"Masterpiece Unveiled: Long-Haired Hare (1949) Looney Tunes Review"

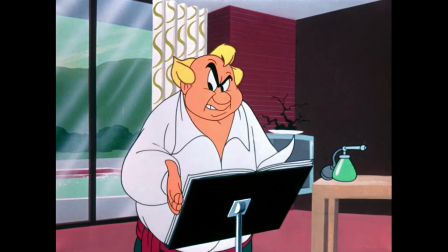[4:31]
well it's phenomenal and you could only have this level of
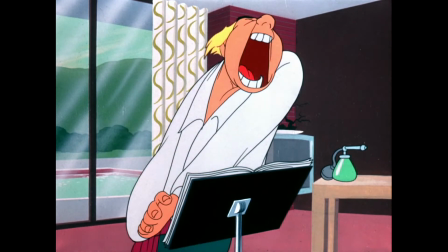[4:36]
orchestra and this level of depth within the musical instruments that bugs plays
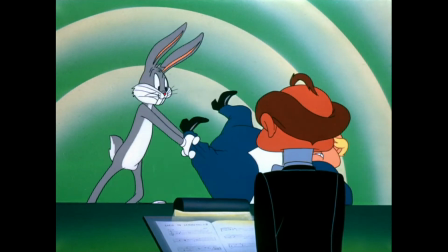[4:42]
at the beginning all the way to the brass and the orchestra that plays behind Giovanni at the
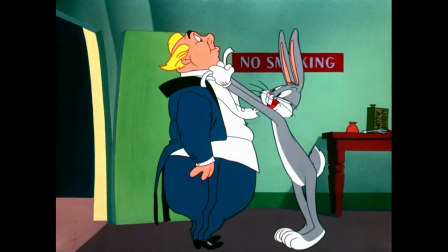[4:47]
opera from a studio like Warner Brothers that had an entire catalog of
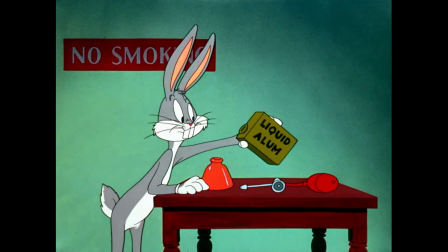[4:52]
musicians at the ready for Carl Starling to utilize for creating a cartoon like this.
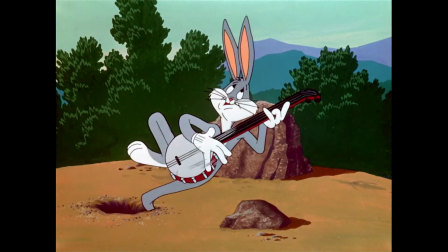[4:57]
And they did it to the nth degree. Like they brought in a banjo player, they brought in a tuba player and a harp.
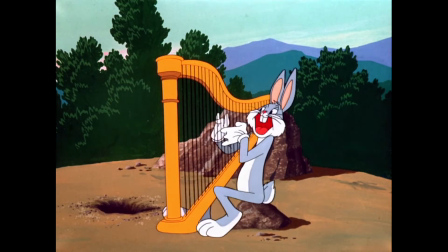[5:05]
Like a harp is played in this by Bugs Bunny and it sounds authentic.
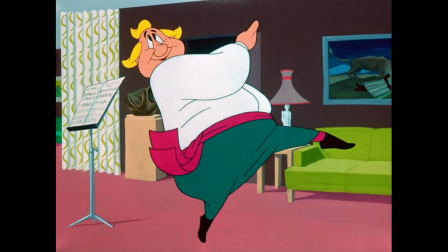[5:10]
It sounds amazing and if i just like played this in the background and
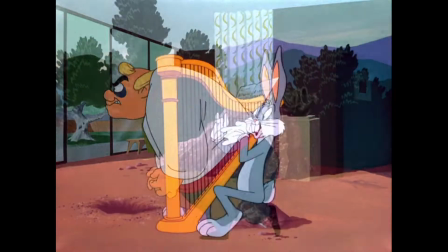[5:15]
listen to it it would be music to my ears like a vinyl going off and
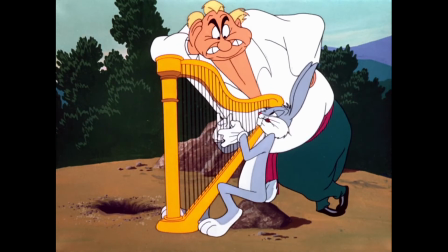[5:20]
just hitting every note correctly that's how perfect this is musically
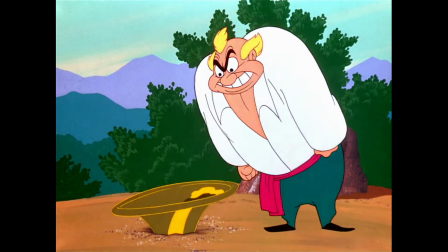[5:24]
exactly right i mean these days sure a composer would typically just do it
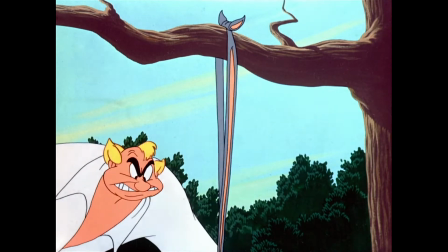[5:29]
on a keyboard i know i'm oversimplifying perhaps but they'll just pretty much have a keyboard that could do any type of instrument
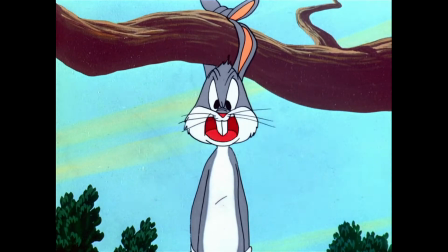[5:35]
but it's just not the same it's not the same as a proper orchestra the songs that are done here.
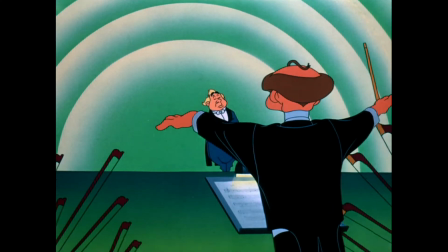[5:40]
I mean, you've got, of course, Lago Al Factorum. My friend Matty is going to probably howl me later on because he's got a master's in music and
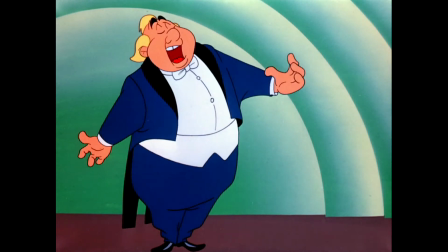[5:48]
he's probably going to say that I'll be butchering all these names.
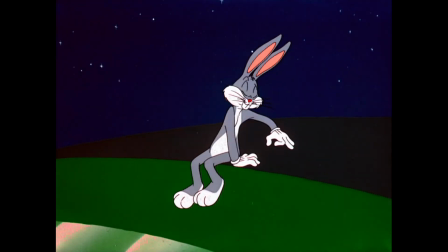[5:54]
So apologies. How many times have we heard Lago Al Factorum from the Barber of Seville?
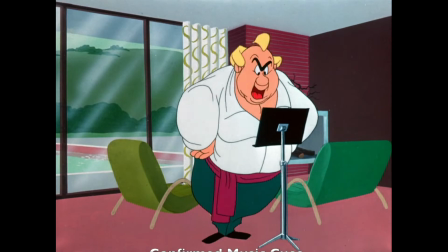[6:00]
You know, la, la, la, la, la, la, la, la. They say that a lot of people learn to opera music from these Bugs Bunny shorts.
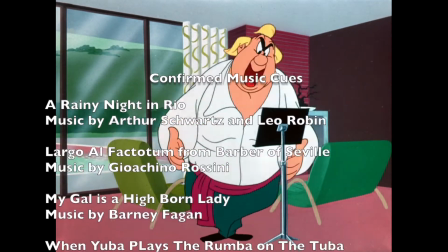[6:06]
And well, that's true for me. and i'm sure it's true for many of us and true for me as well yeah and so good but the
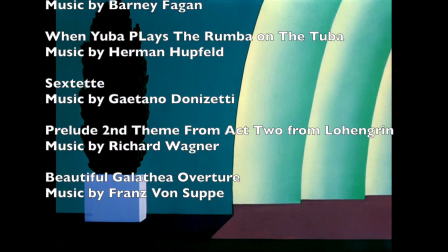[6:14]
funniest thing i've noticed is is this sextet which is called uh ci mi frena il tal momento and again i probably butchered that
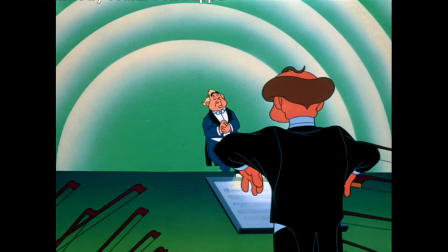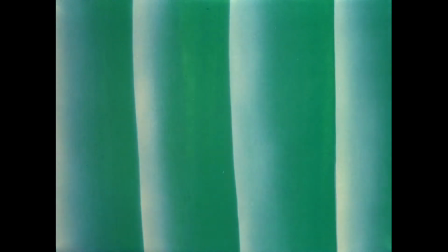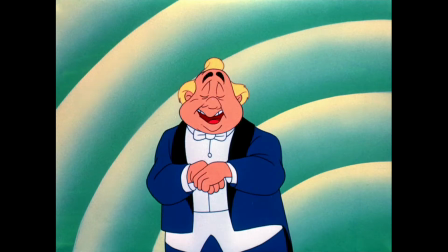[6:38]
uh well we all could probably maybe try and sing you know
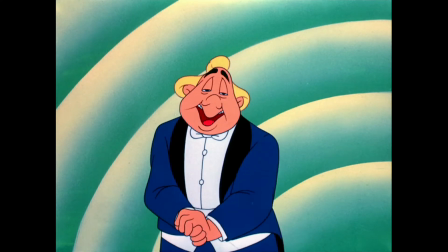[6:43]
awful sorry sorry i'll watch my subscriber count go backwards now but no no not at all it's a good effort now
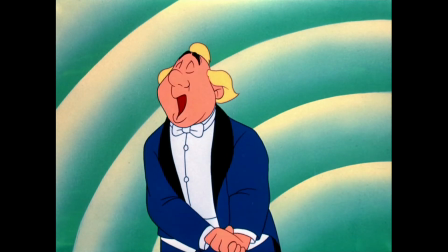[6:52]
that was interesting because i was looking into some of these uh for this review and this and that's
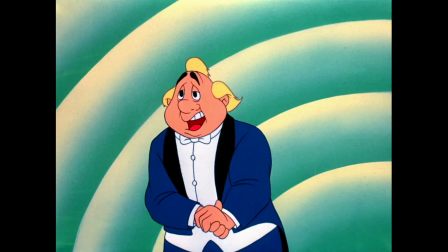[6:56]
actually a sextet which is a piece sung by six people and am i
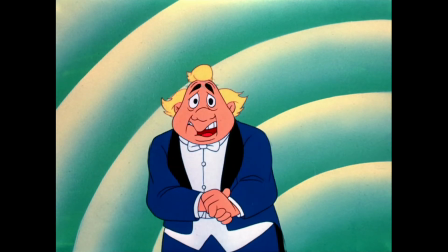[7:01]
to believe that this opera singer thinks so highly of himself that he could sing all six parts
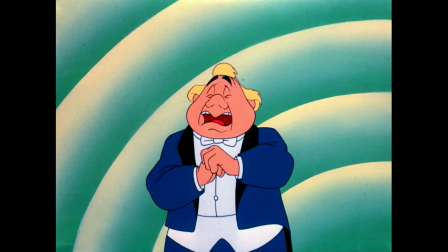[7:06]
i think so i think so it must have been it must have been a joke either jones and maltese that did that or maybe
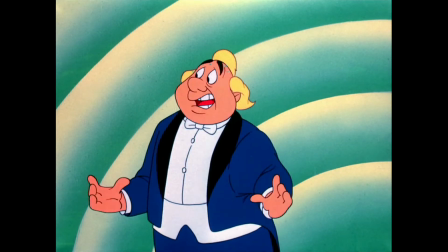[7:15]
it was a choice of song by carl starling i'm not really
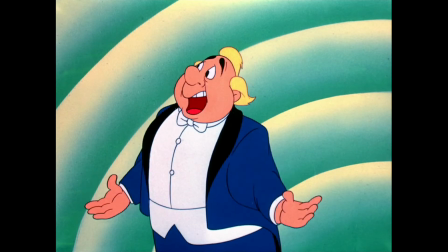[7:19]
sure but someone had to have picked that for that little cheeky joke because it's so funny once you realize that yeah
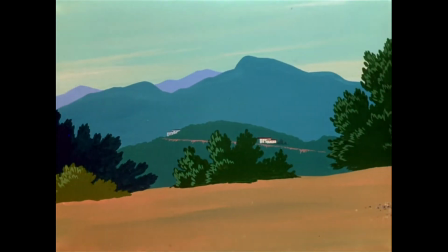[7:27]
that's supposed to be a sextet I wanted to ask you something if you agree with me on this now when of course we hear Bugs Bunny playing a rainy night in Rio
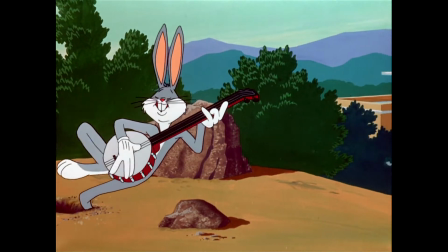[7:35]
he's of course got the banjo and I personally have always thought the reason they picked the banjo is because it's seen as a
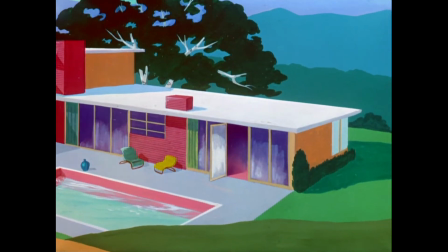[7:43]
quote unquote backwards sort of music you know like country music just as music that doesn't matter compared to the snobbishness of the opera.
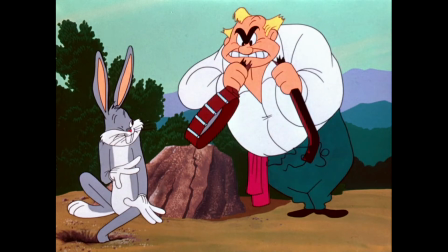[7:51]
Would you agree with that? That would be why they perhaps picked the banjo for Bugs in that scene?
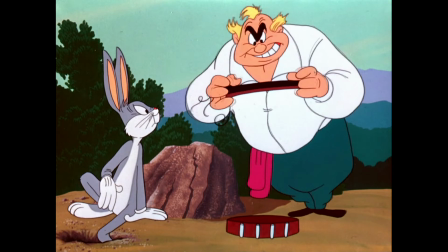[7:56]
Yes, it's probably to accentuate the opposite of what Giovanni is doing, which is an elevated type of music performance.
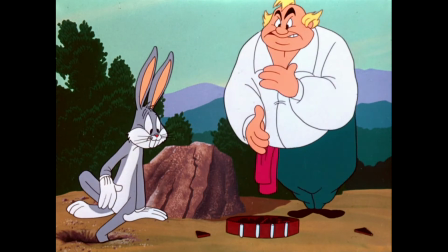[8:05]
And Bugs is just livening up the wooden atmosphere around him, the trees and the forest.
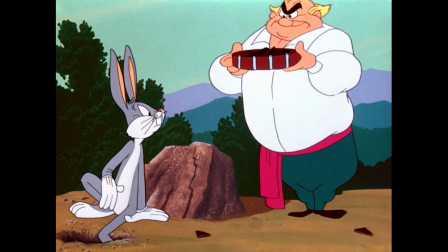[8:13]
And he's just trying to keep to himself and enjoy a little ditty.
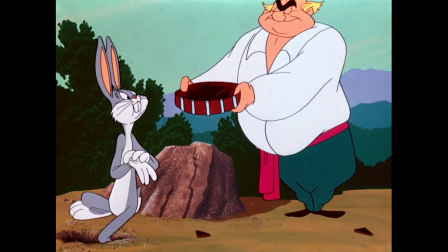[8:19]
indeed because the wrong person hears him that's all that happens yeah exactly right he's just minding
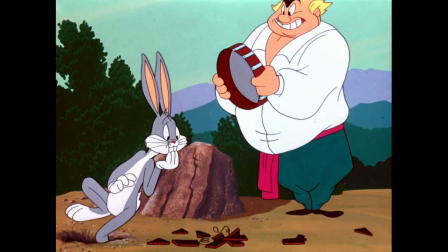[8:25]
his own business playing a bit of banjo i mean who doesn't want to be left alone and pay play a bit of banjo in their spare time you know i mean